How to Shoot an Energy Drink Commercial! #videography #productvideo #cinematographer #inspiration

I'm sitting on a chair that's at least eight inches taller than what they're sitting on just to even out some of the height because they've got a solid head and a half on your boy.
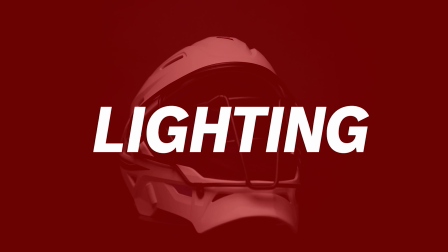We're here with Jason Anthony, my boy Reece Demming. We're doing another product video showcase. This time the brand is C4 and what we're hitting up this day is a Starburst campaign that they've got going on so we're gonna be playing with a ton of candy we've got some dope shit that we're gonna try we're playing with a bunch of robots we bought a bunch of acrylic ink
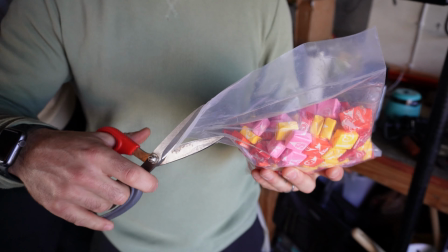(0:39)
water tanks yeah 600 pieces of Starburst candy I'm excited to try some product stuff out that I personally haven't ever done before and I know these guys have been killing it with the product stuff seen so many tutorials and
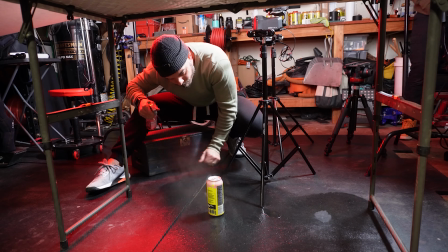(0:55)
everything over the years but it's pretty exciting to just be able to get
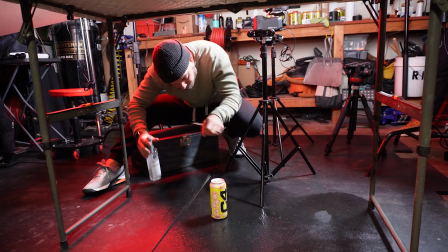(1:00)
these shots now and try them out and see the skill set that it takes to capture these things because from my understanding you think it's easier but like I know how technical product work is so I'm stoked to just see how you guys work together and how I can help out.
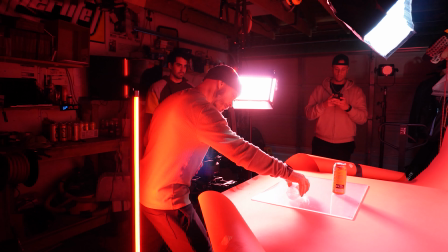(1:16)
Yeah it's a learning process right that's a part of the reason why we're just filming these BTS for you guys like bringing along the journey of what we start to learn in real time like in the moment of how this actually is functioning. We've got the Rhino Arc 2, we've got the Elecron Head 1, we've got a couple of little things up our sleeve, so we'll get this thing set up and see what the first shot looks like.
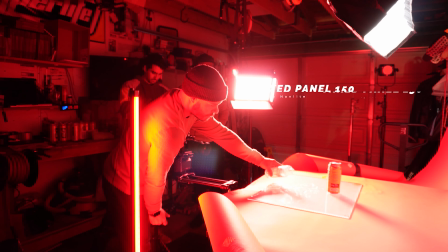(1:34)
So for this first shot, what we used was the Nanlite Mixpanel 150 as our
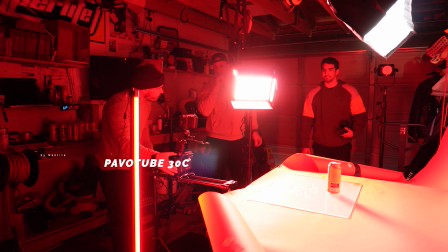(1:40)
key light with an additional Nanlite 30C Pavo tube, all keyed to the color red. We also had a fill for our backdrop,
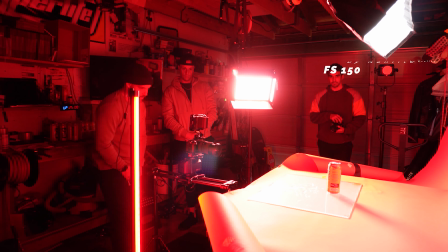(1:50)
which is a Manlight FS150 that we put a 30-inch strip box on the top of, diffused but without the grid. For this shot we also used the Rhino Arc 2 slider
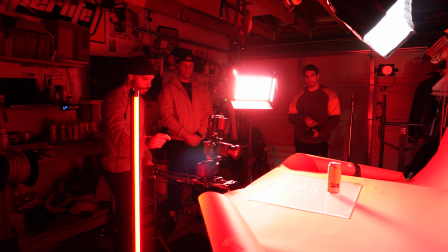(2:04)
and really this is to make sure that we had our key points set in and out so we could replicate that slider movement perfectly for multiple takes. What we ended up doing here was keying everything out to the red color that you're seeing in this shot but then we flipped it so that we had regular bi-colored,
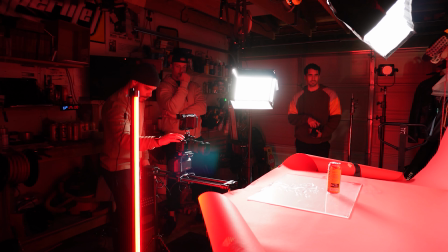(2:20)
I think we shot around 5,600 Kelvin,
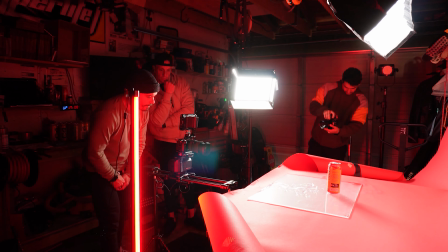(2:23)
so daylight temperature lights, so that we could create this back and forth effect that looks like we are flickering light on and off.
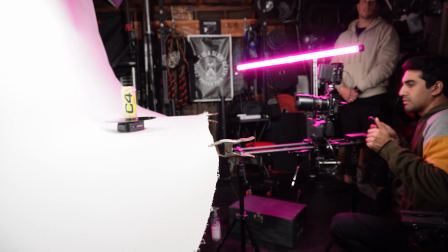(2:31)
Next, we switched it up and used the Elacron Head 1 with the tabletop attachment, changed the key light to an FS-150 with a modifier on it,
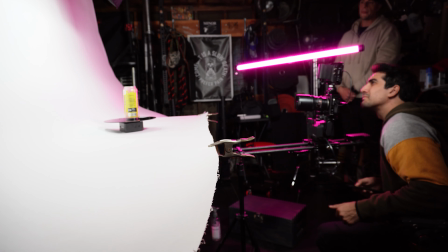(2:39)
and then used the Nanlite tube to cast complimentary colors for the can for each individual flavor for the brand. This turned out pretty cool in post where we were able to incorporate each individual cam quickly so you could see all the flavors and showcase them with a little pop of color. All right, so we got our first two main like establishing shots done spinning on a turntable, sprayed all the cams down with a bunch of water. Reese, will you hand me that thing? A dope tip that I've been using is I use car detailing spray bottles. These ones are from Chemical Guys, so I'll link that shit in the bottom for you. The reason I love these sprayers is because when you crank down on the front nozzle, they atomize really, really well.
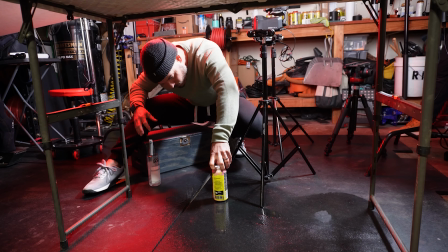(3:24)
They're designed to actually have a beautiful spread so that you get chemicals all over the area that you're spraying. And so it works really well for when you're trying to get clean water droplets.
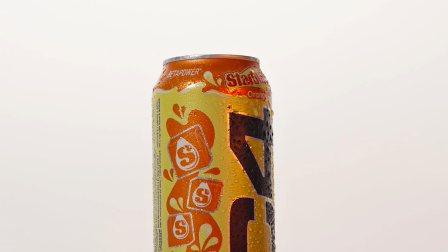(3:34)
It gives us the ability when you spray heavy, you have a nice diversity between heavy drops and light ones.
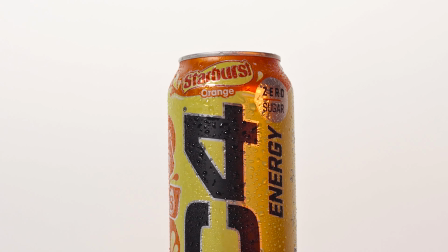(3:40)
So we use these spray bottles to actually help that out a lot. Next, we're going to move on to is figuring out one of two things, either these cans spinning in real space, or we're going to do some ink in water with the cans being suspended. So we're going to set that shut up now. We'll see how it looks.